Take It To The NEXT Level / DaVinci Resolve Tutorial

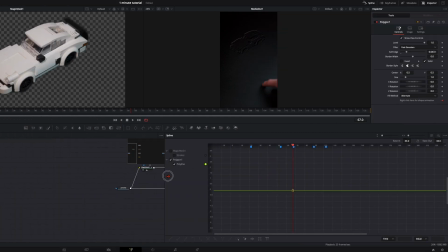249s
Open up your splines up here with the spline window so you have down here your markers visible. Deselect everything you have here, you don't need that. Select the merge node, then go here.
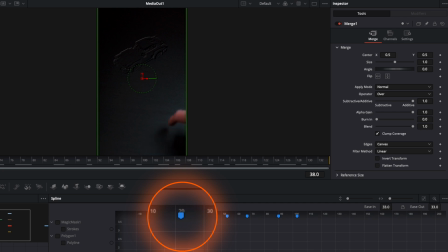263s
On this marker, the hologram will appear. And then from here on, we make the Porsche visible. So here on the second marker, it's at 0. So I go with the merge selected over here to settings, set here a keyframe.
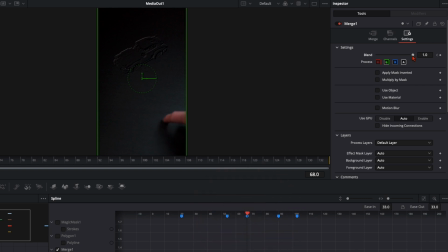279s
Go further to the second marker, then here the strength is maybe somewhere around here. Then the next marker, I set just a keyframe, no adjustments. And here on the last marker, we have it all the way visible.
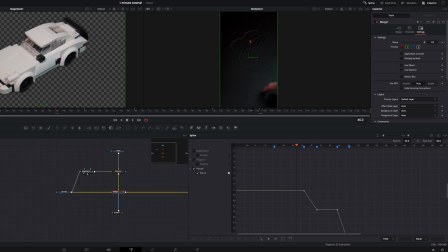297s
So what we created is here it's fully invisible, then it goes up and further up.
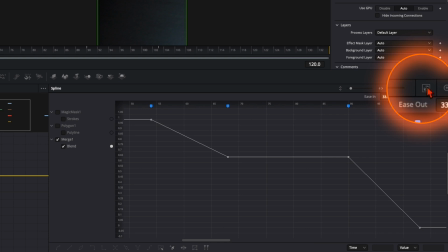303s
And now we click here on this little icon, zoom to fit, select everything with Ctrl or Command A and press F. Don't press S, because when you press S, you have here the curve and we don't want that.
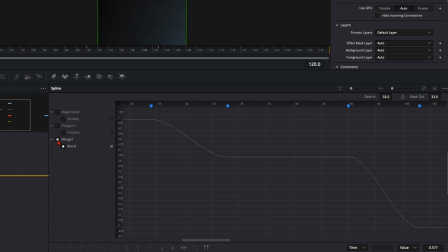316s
Press F so we have here a straight line. Then we don't need the merge node, deselect it here from the splines and close them.
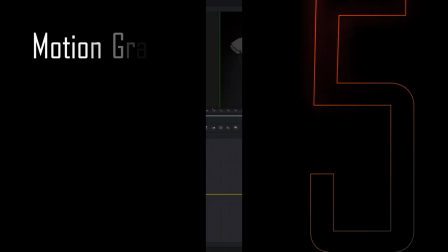325s
So far so good, but now we create here a little motion graphic to make this even more engaging.
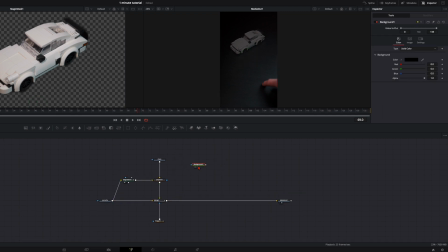331s
To do this motion graphic, we need here the background. Just select the color you want to have. In my example, it's this darker orange, and plug a polygon node into it. Then with the background node selected, here take the multi-merge node, not just the merge, take the multi-merge.
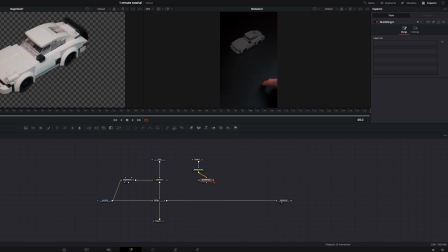349s
I will explain a little bit later why, and plug it into the merge node.
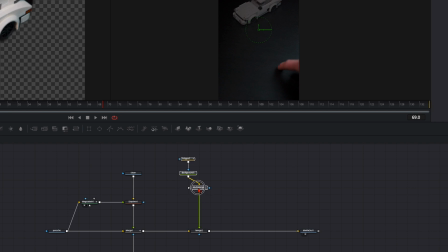354s
We make here a little bit more space. Select your polygon, and now it's up to your creativity how you want to have the shape of this little graph. I just do a triangle shape, something like so, to have it clearly visible.
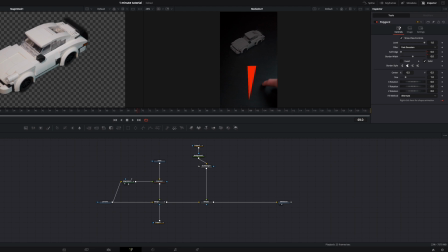373s
What I like to do is I give him a little bit of soft edge,
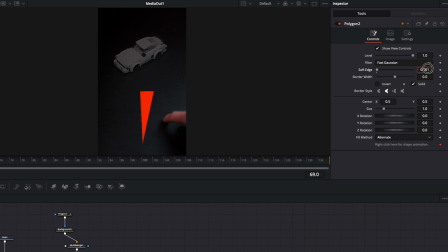378s
so I don't like it when it's so edgy, so I give a little bit here of a soft edge.
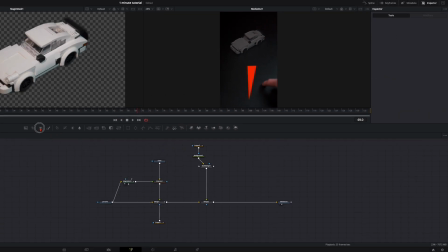382s
And what I also want to have is a text. I plug it into the multi-merge and I type here invisibility. Select the font, the size, everything you want to have. Now this is pretty rough the design I want to have.
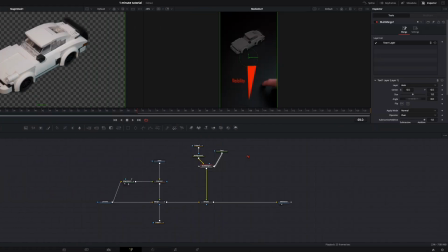399s
Here under the multi-merge, I hit shift and spacebar, type in soft glow.
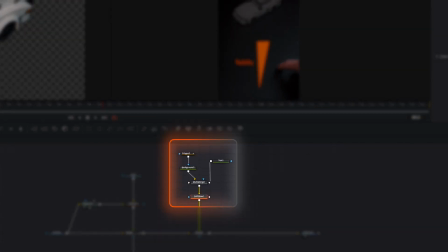405s
And now you see everything you have up here is affected from this soft glow.
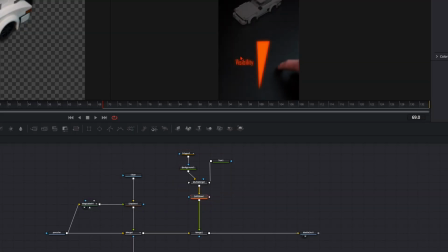409s
This is the reason why we created this multi-merge. So down here with this glow, we can adjust both at the same time. Then you see the angle of the camera, so it's a bit tilt down, and we want to do the same thing.
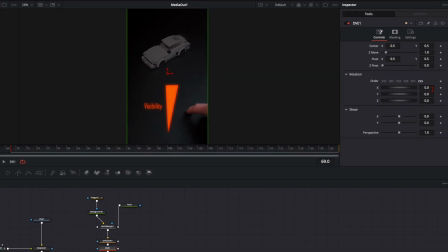424s
So we connect it with a DVE node, and then here with the rotation X axis,
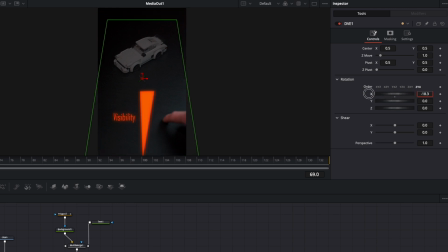431s
we can flip it over and position it in our scene so it matches with the angle of the camera.
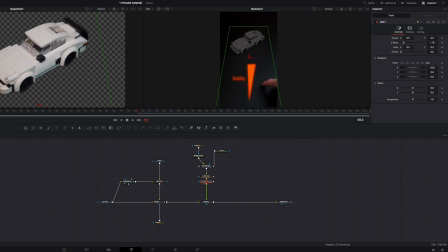440s
And to make it even more realistic, hit shift and spacebar and we add a drop shadow.
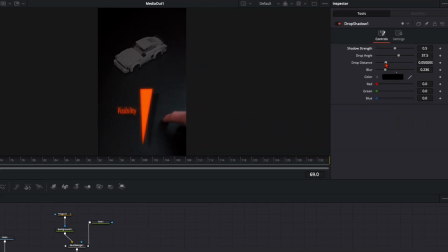446s
Here once again, adjust it until you're happy with the look of it.
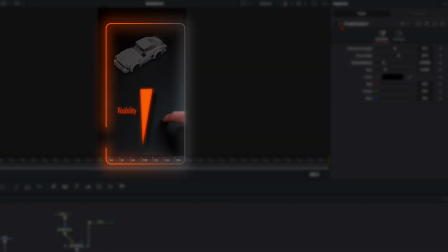450s
And you can see with only here this drop shadow, it makes a huge of a difference into the scene.
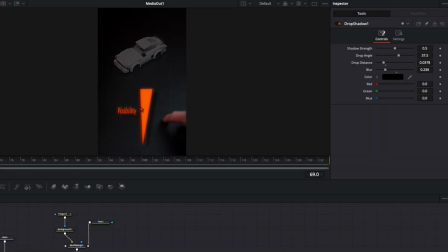456s
So this is a result I like pretty well.
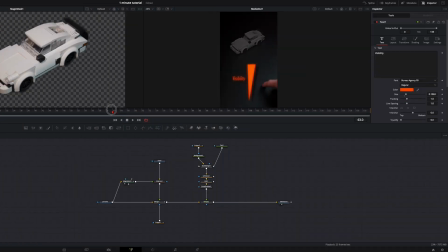459s
When you're happy with your little graph, we need to make the movement aligned to our finger. So here we go up, so we want here the graph to go up like around 50% and at the end to 100%.
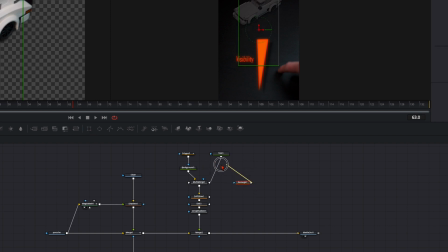473s
And we can do this with a rectangle mask. Take it and plug it into the blue output here of the multi-merge. And now when I move this mask, you can see only the text disappears, but not the shape.
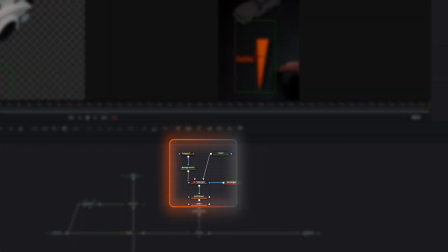489s
So we can avoid that by putting here the background into the white input and the text into the yellow input.